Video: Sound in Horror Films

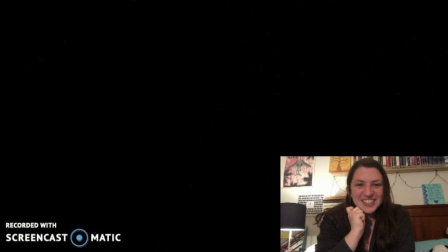20:47 Listening to her fall down the stairs makes me so uncomfortable.
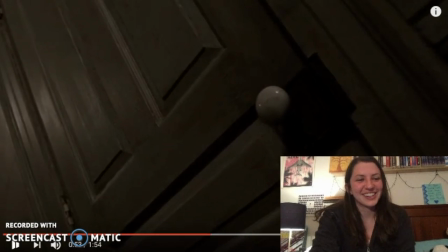20:55 Okay, we're done. I'm gonna go back to the beginning.
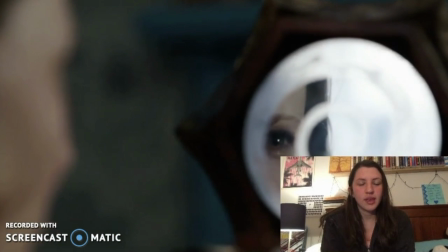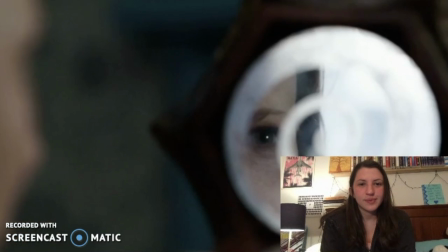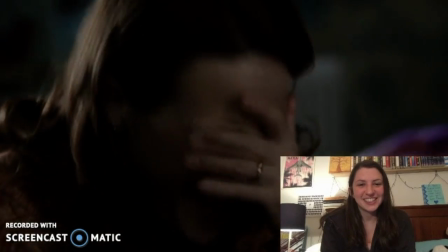21:09 See? It's not as scary without the sound.
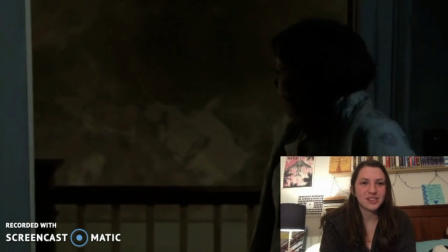21:15 Sound actually makes you kind of uncomfortable. So all you're doing is watching somebody on screen freak out.
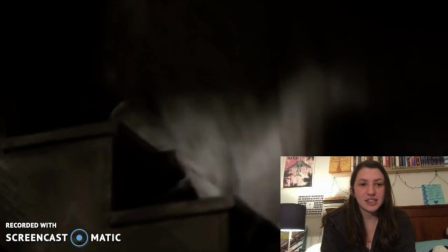21:25 This scene, see, it's still uncomfortable to watch her fall down the stairs,
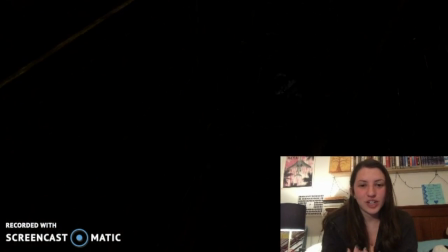21:30 but it's not as cringy because you don't hear her head thudding. That's still creepy because there's hands. See, I really don't think they're that scary without the sound. It's the dead silence that leads up to the sound that makes you anxious. It's like this sense of apprehension, this sense of something's coming. That's actually a horror trope in music. You know that something bad is going to happen when it gets quiet because the music went away, and that creates this higher sense of tension. I came across an article by a film fanatic who has grown to hate movie theater audiences, and he talked about the movie The Conjuring. He said something at the very end which I felt was very applicable. He said, "It's equally true that the film is far more terrifying now, 8 weeks in and playing to mostly empty auditoriums, than it was opening weekend, surrounded by people jostling, whispering, and chewing the whole damn time." I find this so interesting because in our horror film class, we were all watching together. We were a unit, and we kind of fed off of each other's responses. Music does that. The Conjuring was one of the movies that made us jump and scream and hide our faces the most. And that's because of the use of sound design in this movie. Because without that sound, it's not going to make you jump.
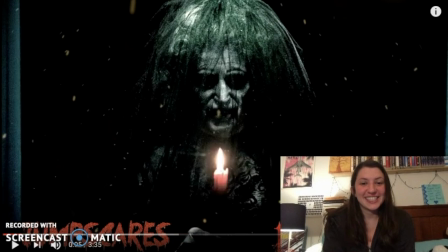23:03 Okay, so this is our last video. So let's watch me jump a little bit more.
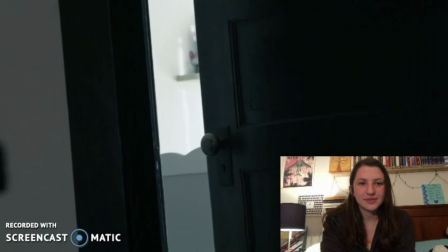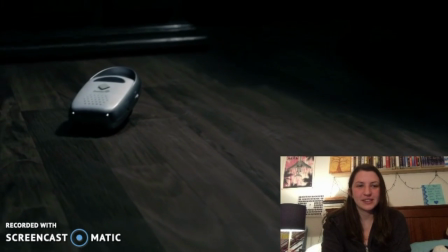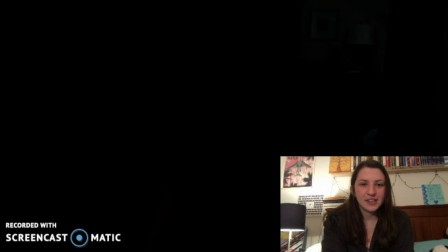23:27 That wasn't too bad.
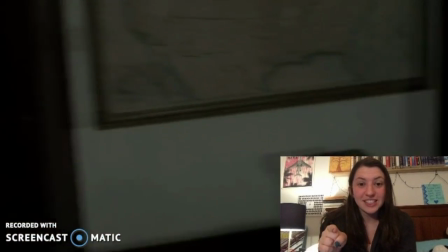23:32 See the loud sounds? It's the sounds that get you. I almost didn't even see the face.
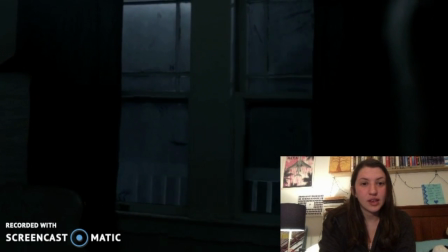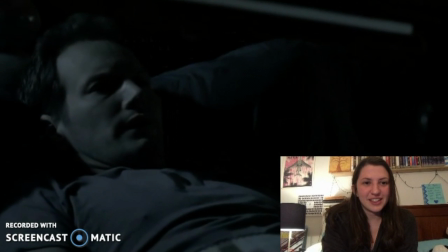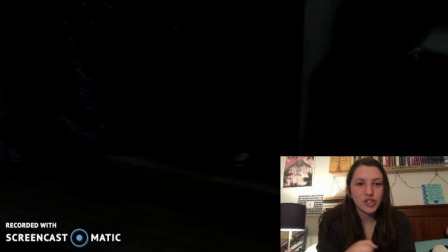23:50 It's those loud sounds that like really make you jump. It's like a spike in your adrenaline.
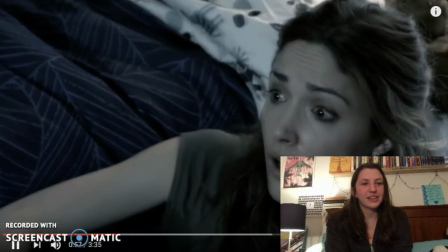24:00 Oh. Okay, yeah. No, we're gonna go back and watch some of those again.
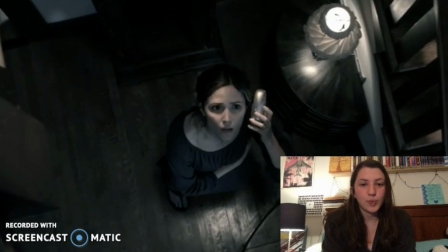24:09 But now it's just an open door and a woman dropping a baby monitor.
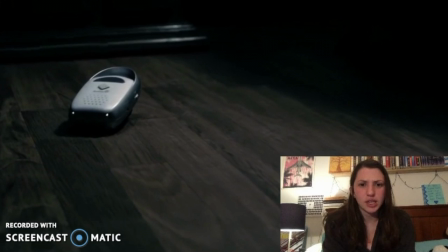24:15 That could be anything. That could be her baby's crying.
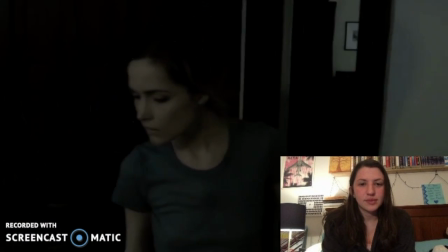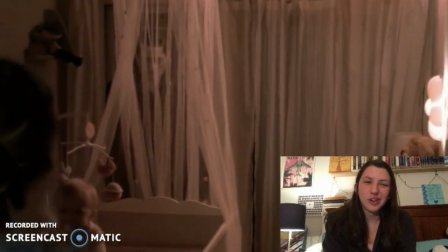24:23 That's still a little creepy because there's a face.
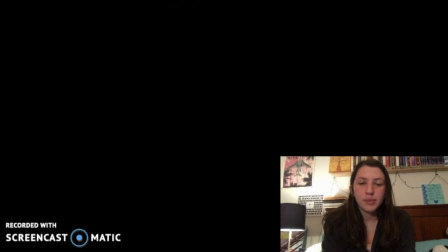24:29 But it didn't make me jump.
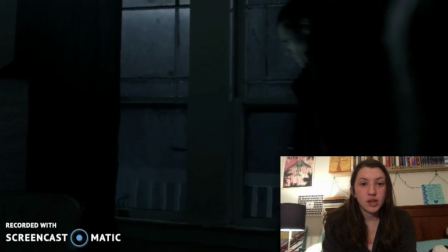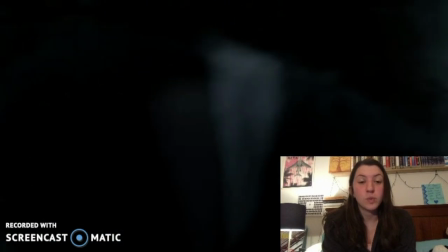24:36 That's also way less scary without the sound.